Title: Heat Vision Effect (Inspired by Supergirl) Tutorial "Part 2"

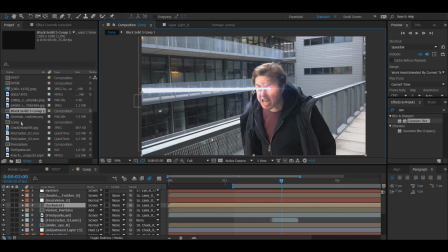[4:06]
And this will be a very similar process to adding in the sparks as it is with smoke. I'm gonna grab this smoke footage here that is also from Action Essentials. So there, and I'm just playing around at like what direction I want it to be in. I feel like it's going down a bit too much, so I'm gonna continue just to fix some things to put it in place where I want it to be.
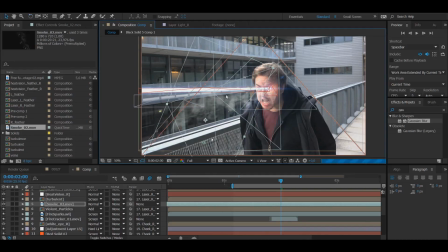[4:25]
So I feel like this will work. Okay, yeah. Now I'm gonna press G on the keyboard to create a mask. And I'm gonna create a mask around it. Because again, I don't want it to be cut, you know? I don't wanna have this like sharp line. So instead I'm gonna do this, maybe 50. I'm gonna change that to maybe 70.
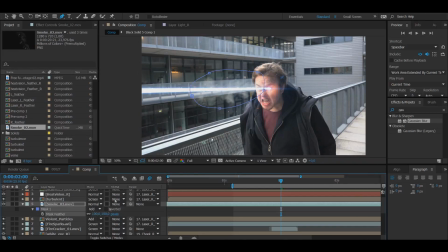[4:45]
Yeah, sure. Nope, never mind. Change it to 100. And I'm gonna add in the tracker, of course, so that it matches. Then I'm gonna duplicate the layer and drag it forward. So now it looks like the smoke is way longer than it actually is.
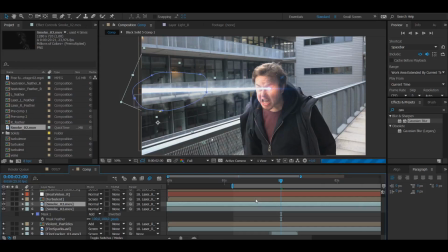[5:00]
And I'm also gonna drag the footage down here a bit so that the smoke moves differently than the other smoke layer, because we don't want them to be moving exactly the same, otherwise everything is going to look quite bad. And I'm gonna change the opacity on both of them to 60 so that they're not like super duper visible.
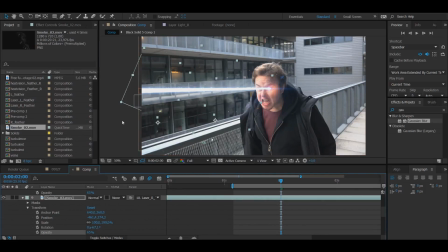[5:19]
And so now that we have the smoke layers here, they're tracked, everything, it all would be perfect, but the smoke isn't supposed to be here until the heat vision is here.
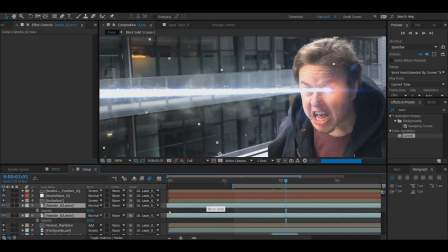[5:27]
So I'm back at my second, and I'm gonna press the stopwatches on my opacity, and then we're gonna go
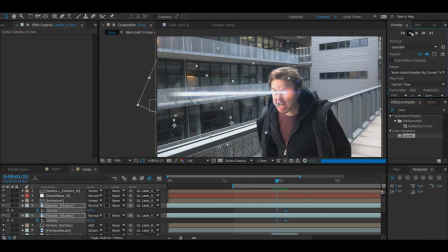[5:36]
to the start here, so just a few frames back, something like this, and then we're gonna change them all to 0, and now the smoke shouldn't start before the actual heat vision, so this won't work.
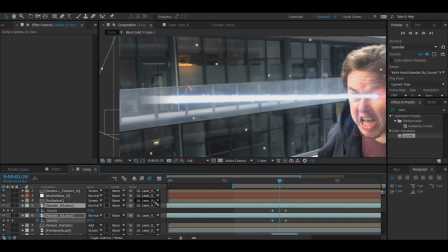[5:51]
I'm gonna actually like go into my mask path here, which you can access by pressing M on the keyboard,
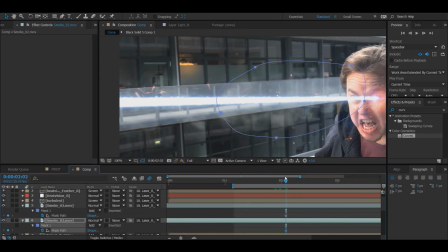[5:58]
and I'm gonna go forward here and then press the stopwatches for the mask path, and then basically I'm just going to drag this in,
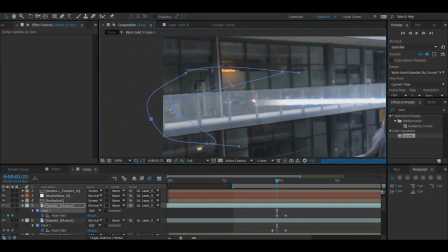[6:04]
and now I'm creating this form of animation of the smoke like coming forward together with the heat vision.
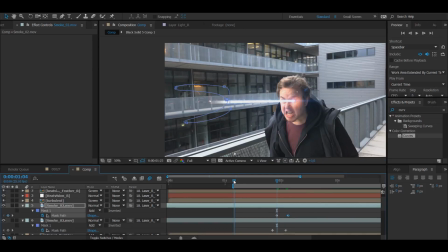[6:11]
And there, now we've created a mask path for both of these, and so now the smoke should be good to go.
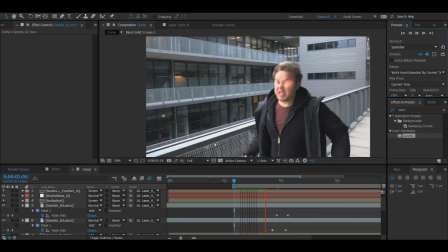[6:18]
Again, if you want to do this effect, it's all up to you of when you want the smoke to appear, how fast, how slowly, how fast you want it to be moving.
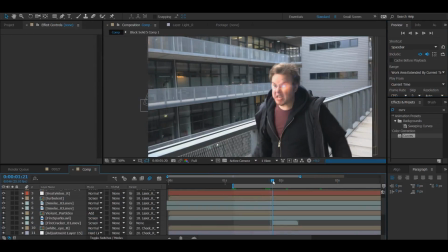[6:26]
That's, you know, it's very much all up to you yourself, your own personal feelings about it.
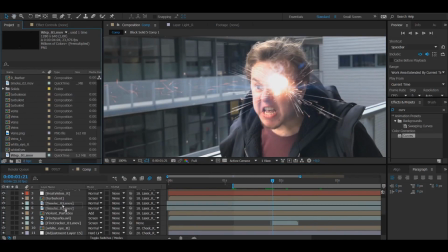[6:31]
I'm gonna add in a similar effect to my firecracker here, and that's a wisp, again, from Action Essentials. And this is essentially just like a smoke puff. There you can see how it looks.
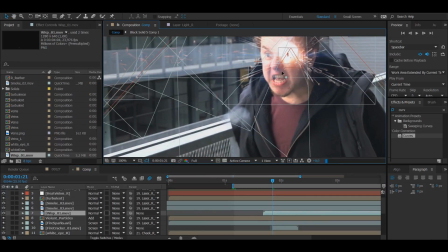[6:43]
I'm gonna place it here.
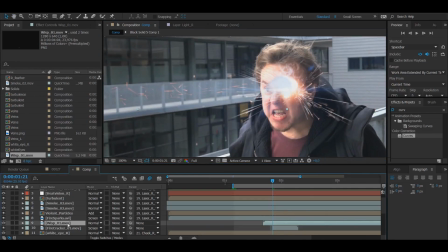[6:46]
Behind, actually it's in forward now, so I'm gonna place it behind my firecracker layer, and then I'm gonna change opacity to 70, take away some of the frames because I wanted to start with it already being out, and then of course behind my firecracker I've just created this fast like opacity shift here so that it's 0 before, and then suddenly it's already 70.
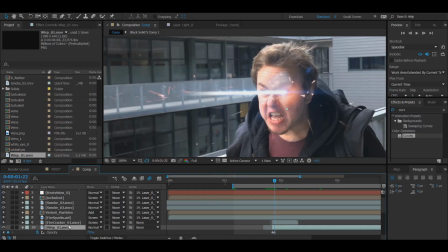[7:06]
And then for the first time in this video here, I'm going to right click this layer,
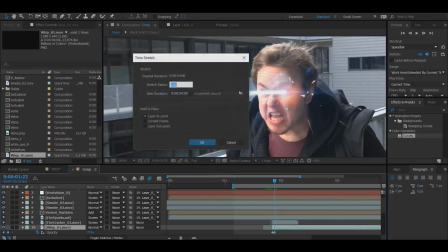[7:11]
I'm going to go into time and then time stretch, and then I'm going to change it from 100 to 60,
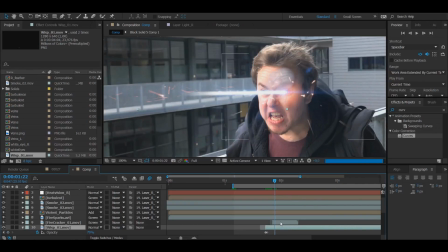[7:18]
and what that does is simply that it's now moving way faster than it did before, because this wisp layer is fairly slow. So now you can see me rotating it a bit, moving it around, and I'm gonna change the opacity from 70 to 60.
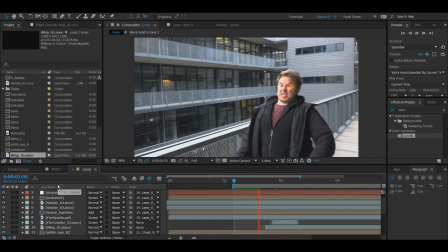[7:32]
And I'm once again just gonna take a quick look at everything, see how everything looks. Ooh, sparks and smoke and all that.
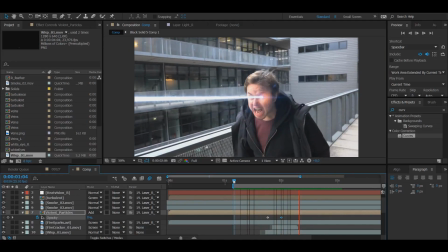[7:37]
Now that I'm actually like reviewing the footage, I'm realizing that I want the smoke to be just a bit smaller. I feel like it's maybe a bit too big now, which is why I'm just like sloppily changing the width of it. And I also feel like I want to add in some color to the smoke. It feels too white.
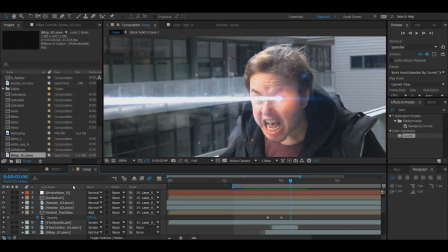[7:55]
So I'm gonna add in a color vibrance. Before I do that, I want to save it, and then I'm gonna go into turbulent and just copy this VC color vibrance,
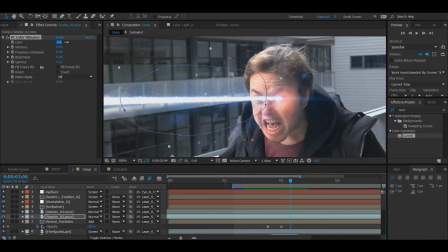[8:03]
take it into smoke, and let's see how it looks with the vibrance. Ooh, it looks very dark, so I might have to change it from normal to screen. Yeah, there we go.